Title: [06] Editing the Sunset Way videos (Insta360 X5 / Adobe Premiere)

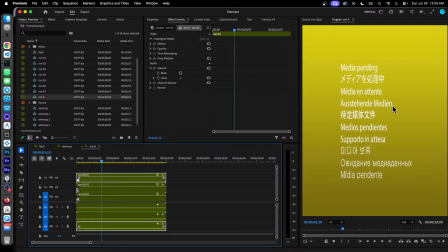Premiere has got some troubles catching up with our video, but I've got a preview so you can see that in a while. We have 3 tracks showing simultaneously. It's quite identical to the warm-up sequence we've seen earlier on. It has run 1, run 2, and run 3. There it goes up.
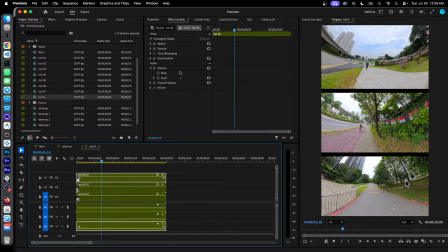You notice the difference? There is more distortion here. Because in order to fit all the scenery into 1/3 of the screen, we have to apply more distortion so that everything it looks curved. The way we did the distortion, let me show you. Run 01, which is here.
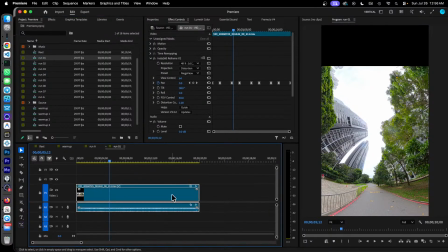If I open run 01, you see that the FOV, the field of view control, is 84. Normally it's less than that.
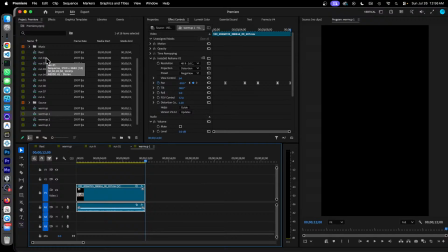See, normally it's 57. Now we are doing a field of view control at 84.
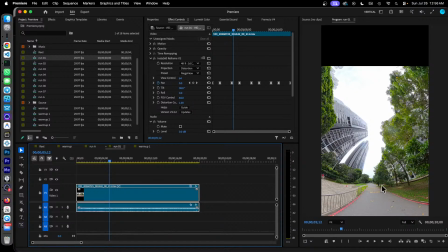And this gives you a very distorted, wrapped kind of view. And this is good for us because we want to squash everything into 1/3 of the screen. When we have more distortion, we can squash things up, right?
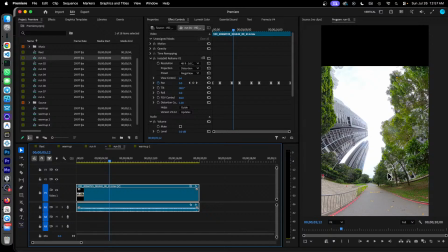I think it kind of fits into the music also because that's the part of music after Blackpink says go, there's a lot of distorted bass. Well, we have distorted visuals also. So the distorted visuals will go quite well with the distorted bass.
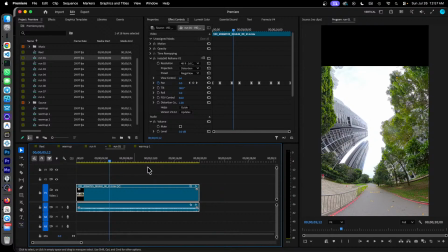Notice also that our scenery is longer. Instead of just 12 seconds, we are now at 20 seconds.
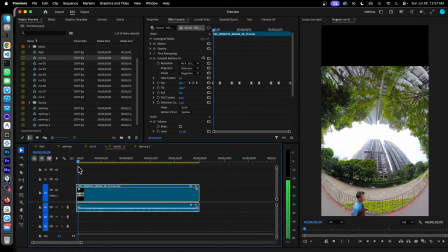That's because we extended the rotation or the panning of the video. We start at left for 2 seconds, pan for 3 seconds to center, hold for 2 seconds,
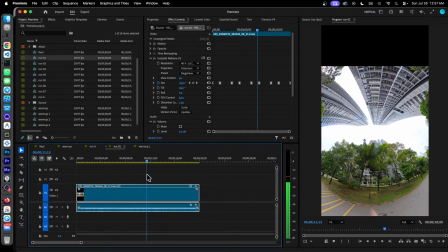pan 3 seconds to the right, hold for 2 seconds, pan 3 seconds back to the center,
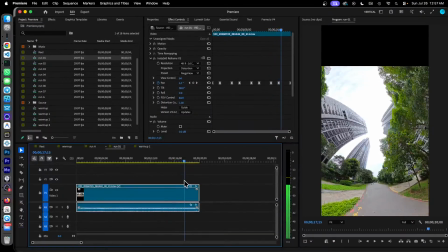and hold for 2 seconds before panning all the way back to the left in 3 seconds.
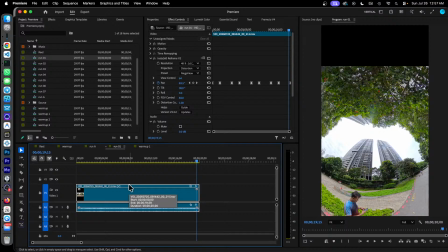Notice that it's doing one full revolution. It's left to center to right, then back to center and left. This means that our clip is 20 seconds long. If we go back to our run A, it's 20 seconds.
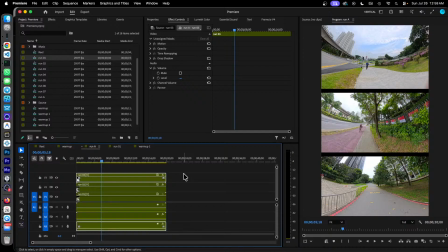Again, we will not show all 20 seconds. We will just speed up the video and we'll just show a snippet of it. I rendered this in Windows, in the Adobe Media Encoder using File Export to Adobe Media Encoder.
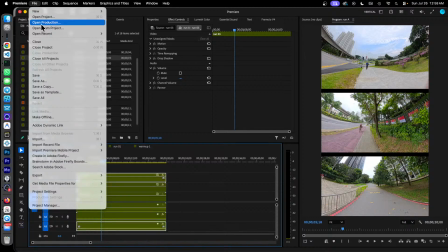Let me show you the result. The result is here.
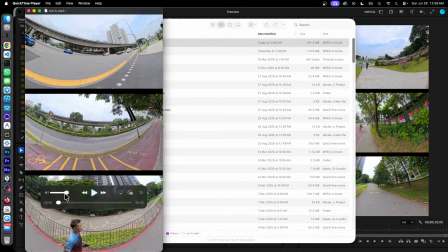It's called Run A. This is what happens when we do the run sequence with 3 clips and play it back.
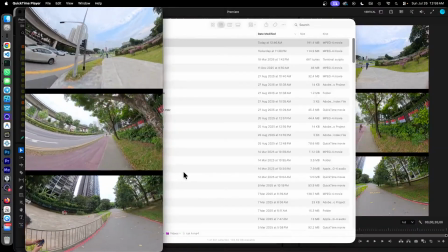Notice the heavy distortion. We need the distortion so that it can fit into 3 parts here.
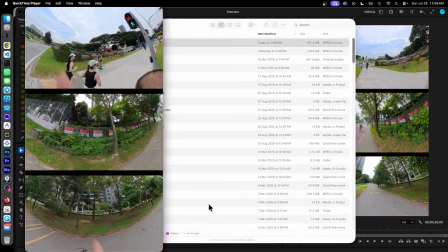We started at left, now we are at center, and turning to right, we hold there,
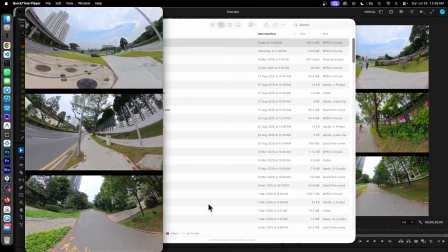pan back to center, and then pan back to left. And again, everything is all synchronized.
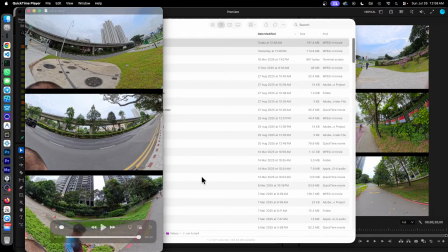This whole sequence runs for 20 seconds, but we will compress it to within a few seconds. That means that it will look very fast. When a song says go,
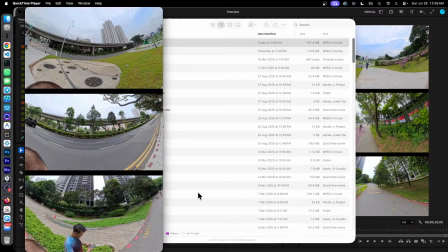it will look as though we are flying through the roads because we are compressing the time very heavily.
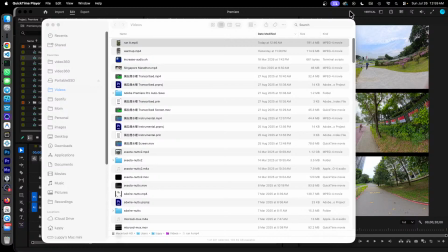And that's the update I have for the videos. We've done previews.
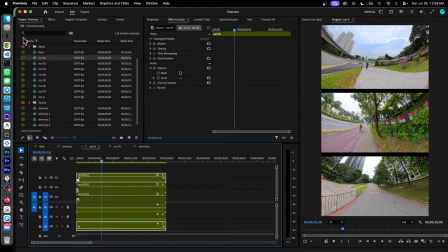It looks good. We've done the warm up. The warm up looks nice. The run part also looks okay. Now we have to go through the pain of creating all these sequences. We run 1, 2, and 3. I also had to create 4, 5, and 6, 7. I'll add some variety.
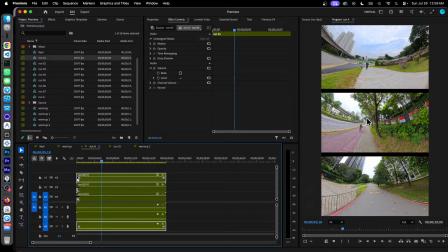This distortion might not be good. Let's show some more scenery, more fiber and fiber maxing. Good for elderly people like me. In the next sequence, I will split into 2.
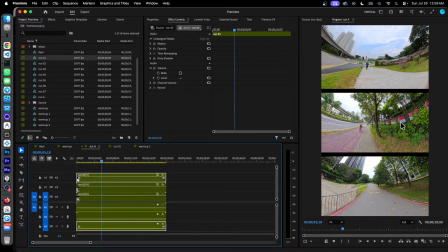This means we get more space for the sky, and that also means I will not require so much distortion. So things will look normal again. For example, at run, okay, we've taken 1, 2, and 3. We'll next we'll move on to 4 and 5 for next part of the video.
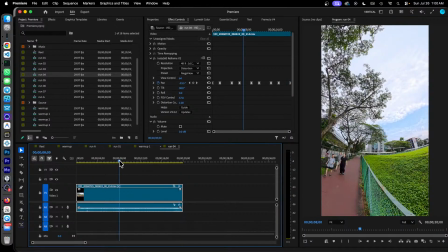4 and 5, they look pretty normal.
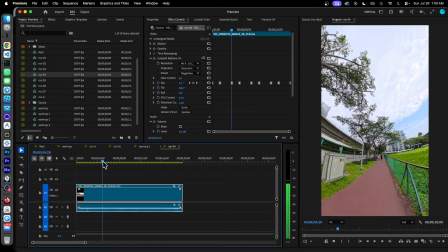We'll use the same panning sequence, left to center to right to center to left. Notice that the distortion is minimal. This will allow us to fit 2 of these sequences.
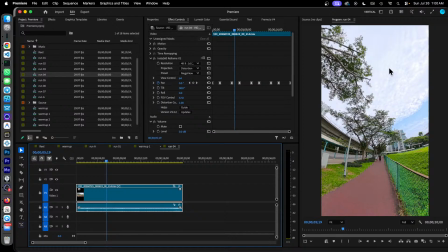Run 4 will be on the bottom, run 5 will be on top. Then we cut to run 6 at the bottom and run 7 at the top. Now it's just 2 by 2 instead of 3 by 3. We're giving it more space to breathe. We are trying to disorient our viewer.
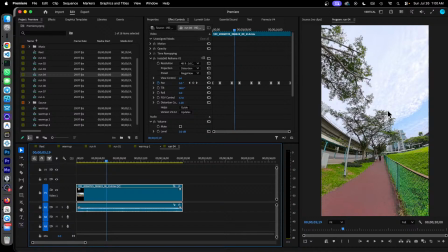Hopefully our viewer won't get too confused, and we can see more of the scenery with less distortion, right? That's what I plan to do next with these 4 clips, run 4, 5, 6, and 7.
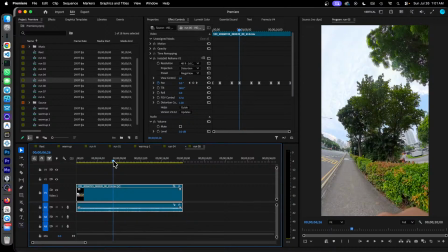This is 4. Run 5 is quite similar, except it's closer to Gilmore, Holland Village. Okay. Run 6 is heading towards the Ulupana Canal.
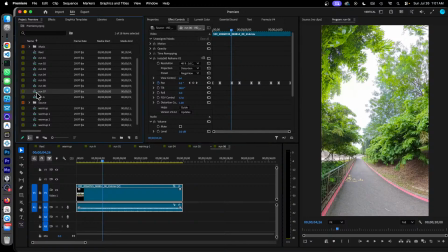Yep, it's actually at the Ulupana Canal. Run 7 is along Ulupana Canal.
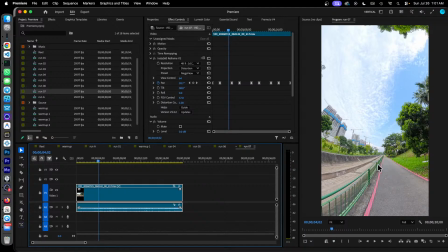This is with the spot where you see the monitor lizards and the otters. I will arrange 4, 5, 6, 7 in a 2 by 2 layout. What happens after this? We've seen enough scenery.
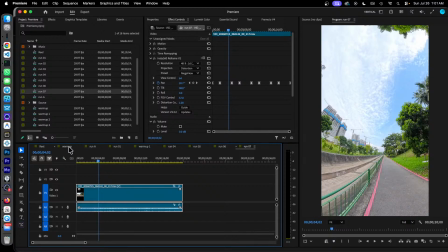So back to our engagement. Remember that the whole idea of putting the warm-up in front is that we want to show more faces,
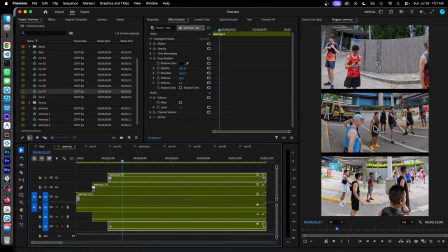more people at the beginning of the video to increase our engagement. I have a hypothesis that people will be more interested if we see people and faces. Well, after this will be our run sequence.
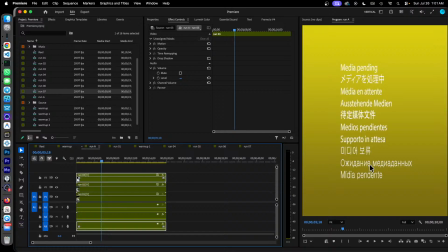Will be a lot of scenery, right? We don't have much people here except for our friend Alfie. That's why after showing run 1, 2, 3, 4, then 5, 6, and 7, I plan to go back and show more people.
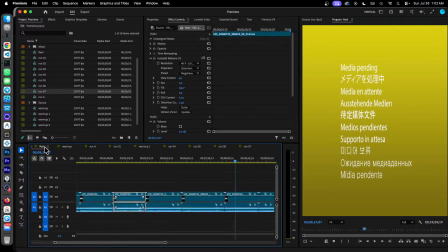We have clips of our friends during the run. Let me show you what I mean. If I click onto some of the clips later on.
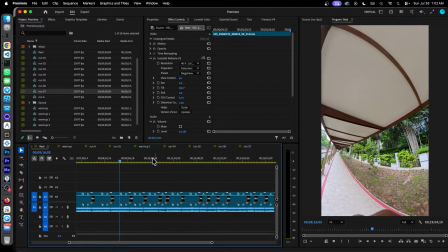Okay, this thing is running very slowly. Okay, not yet. But very soon we'll see people, for example.
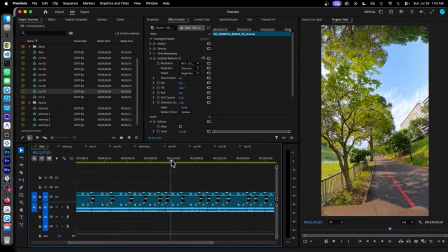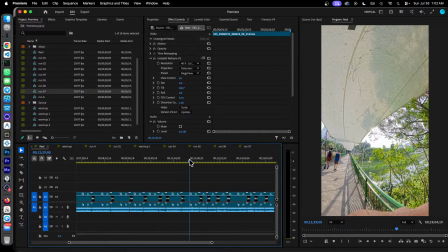Yeah, okay, these are not our people, but we'll see people. Yeah, these are our friends.
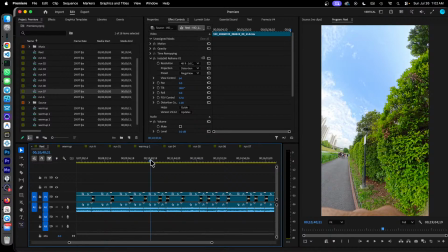I will zoom in so that we can see more of these people. In fact, if I just turn this around, the pan, we will see.
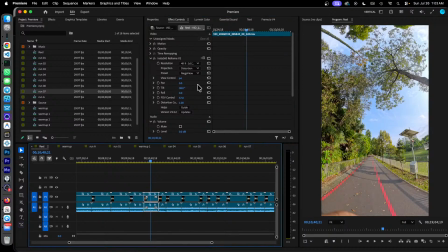Oops, my mistake. If I just click the clip and change the pan, there you go.
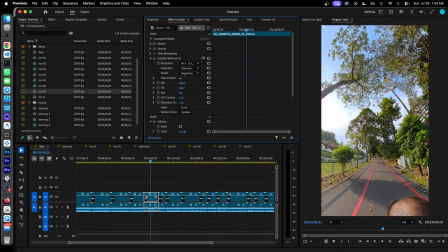We see our friend Jeremiah and some people behind. I will do a zoom in so we can see the faces. Yeah, there. We have the warm-up sequence, then we have the run sequence. Run sequence is full of greenery and fiber. Then we switch back to faces, back to engagement. How will we end this video?
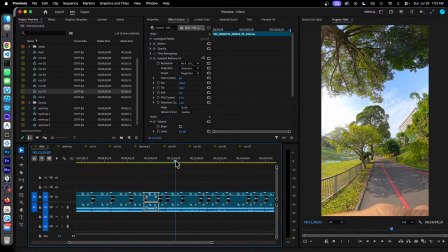We don't have much time. It's only 30 seconds. And we end the video with this last part with the finish line.
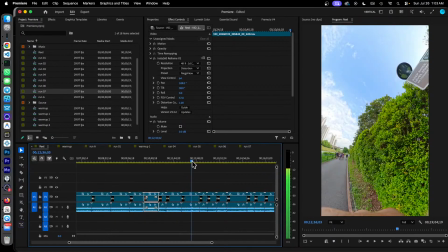So that's where we have the cheering, and we can see the whole bunch of people here. And that's where we end the shot and the whole video. And that's the plan for our video. 30 seconds, not a lot of time. Everything has to be, every single second has to be carefully managed.
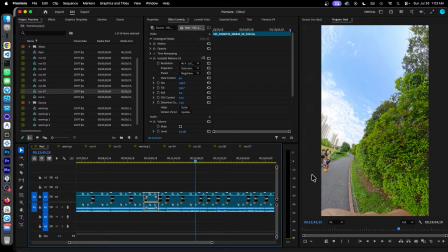We'll compress everything. And hopefully this looks good. Right, I'll update you again in the next live stream.